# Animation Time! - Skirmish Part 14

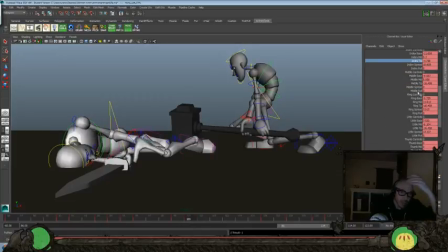46:36 start bending back just yet, though, because they wouldn't have had the contact there.
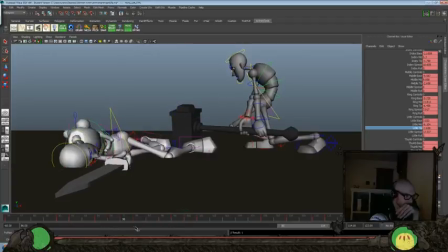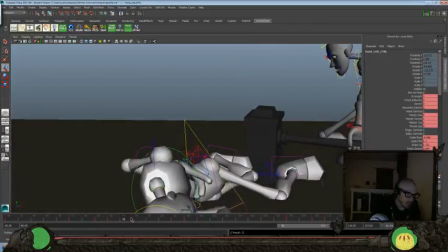46:56 Maybe, just maybe, go ahead and set that there, and we'll delete this so we can have one frame in between.
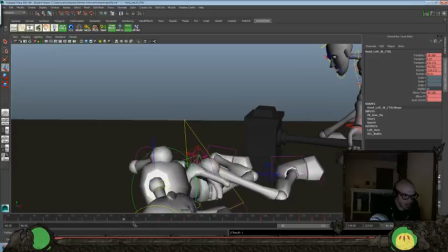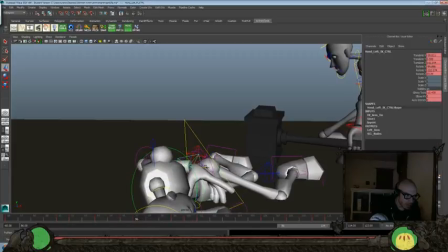47:31 Try and make this a little bit closer.
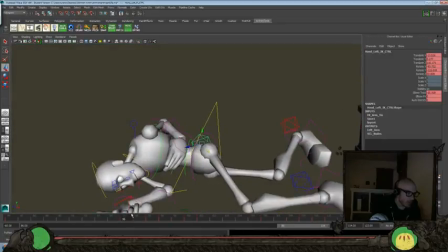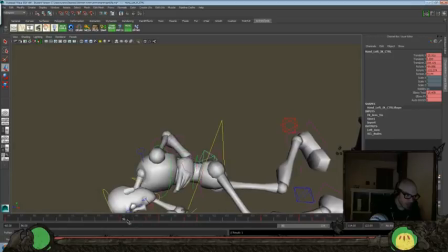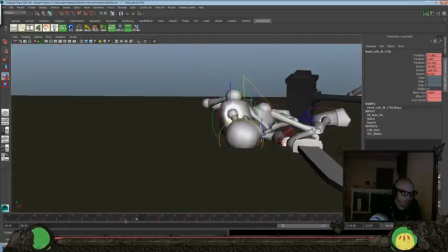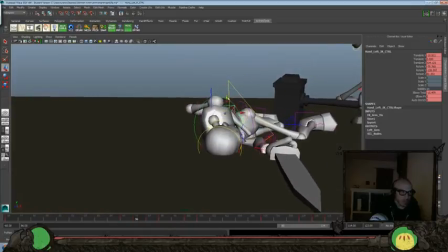48:00 And lift it up a little bit. Try and get that blend to work a little bit better so it's not as poppy. That feels a little better.
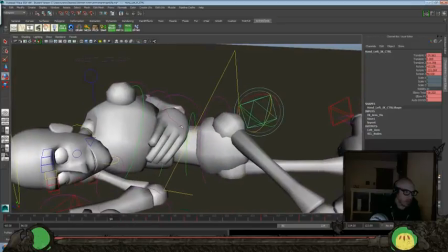48:21 And then also, let's get a better hand pose throughout here.
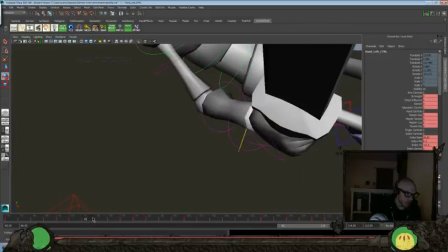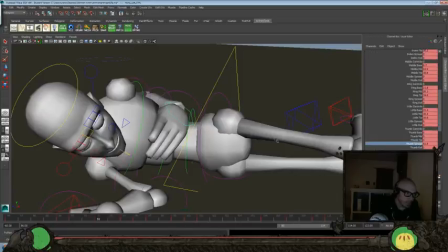48:30 So let's get that thumb. Try to get it out of the chest if we can here.
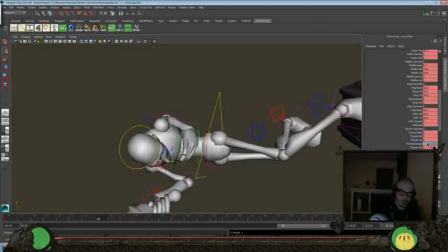48:45 Let's just zero that out here. There we go. Sometimes you just gotta zero stuff out.
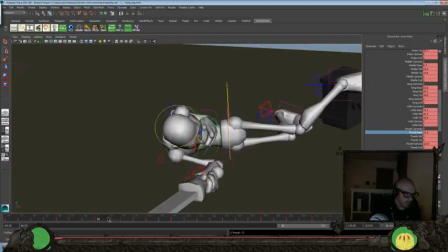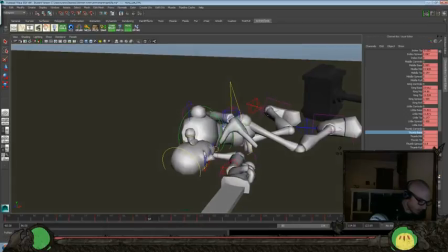49:05 Again, let's look at just the thumb.
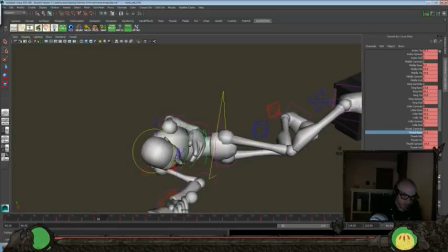49:14 So I like it right here. So make sure we key everything there.
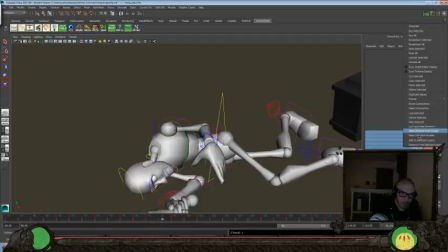49:26 And I like everything here, that's fine. And we'll key all those and then move that so it holds a bit more.
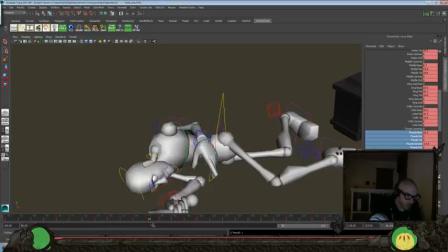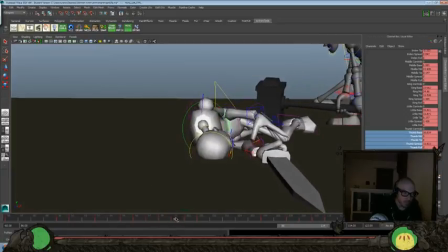Maybe even one more frame to get there.
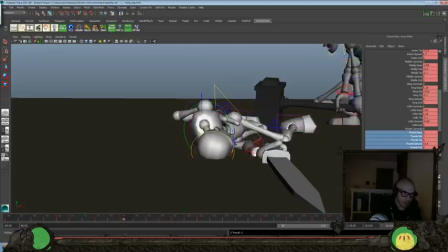One frame sooner.
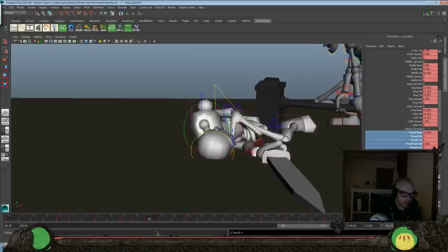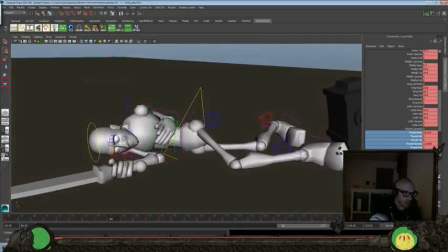50:31 Yeah, let's look at the other fingers there.
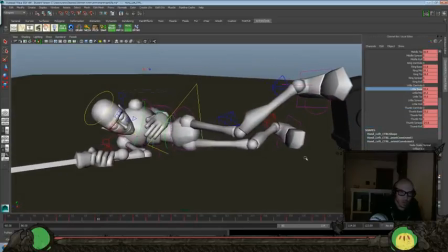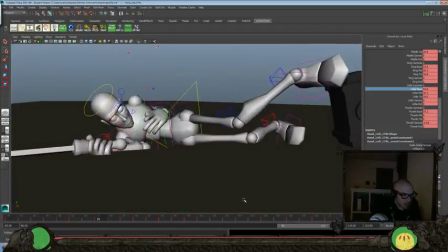50:41 Try to get them to actually feel like they're resting on the body there.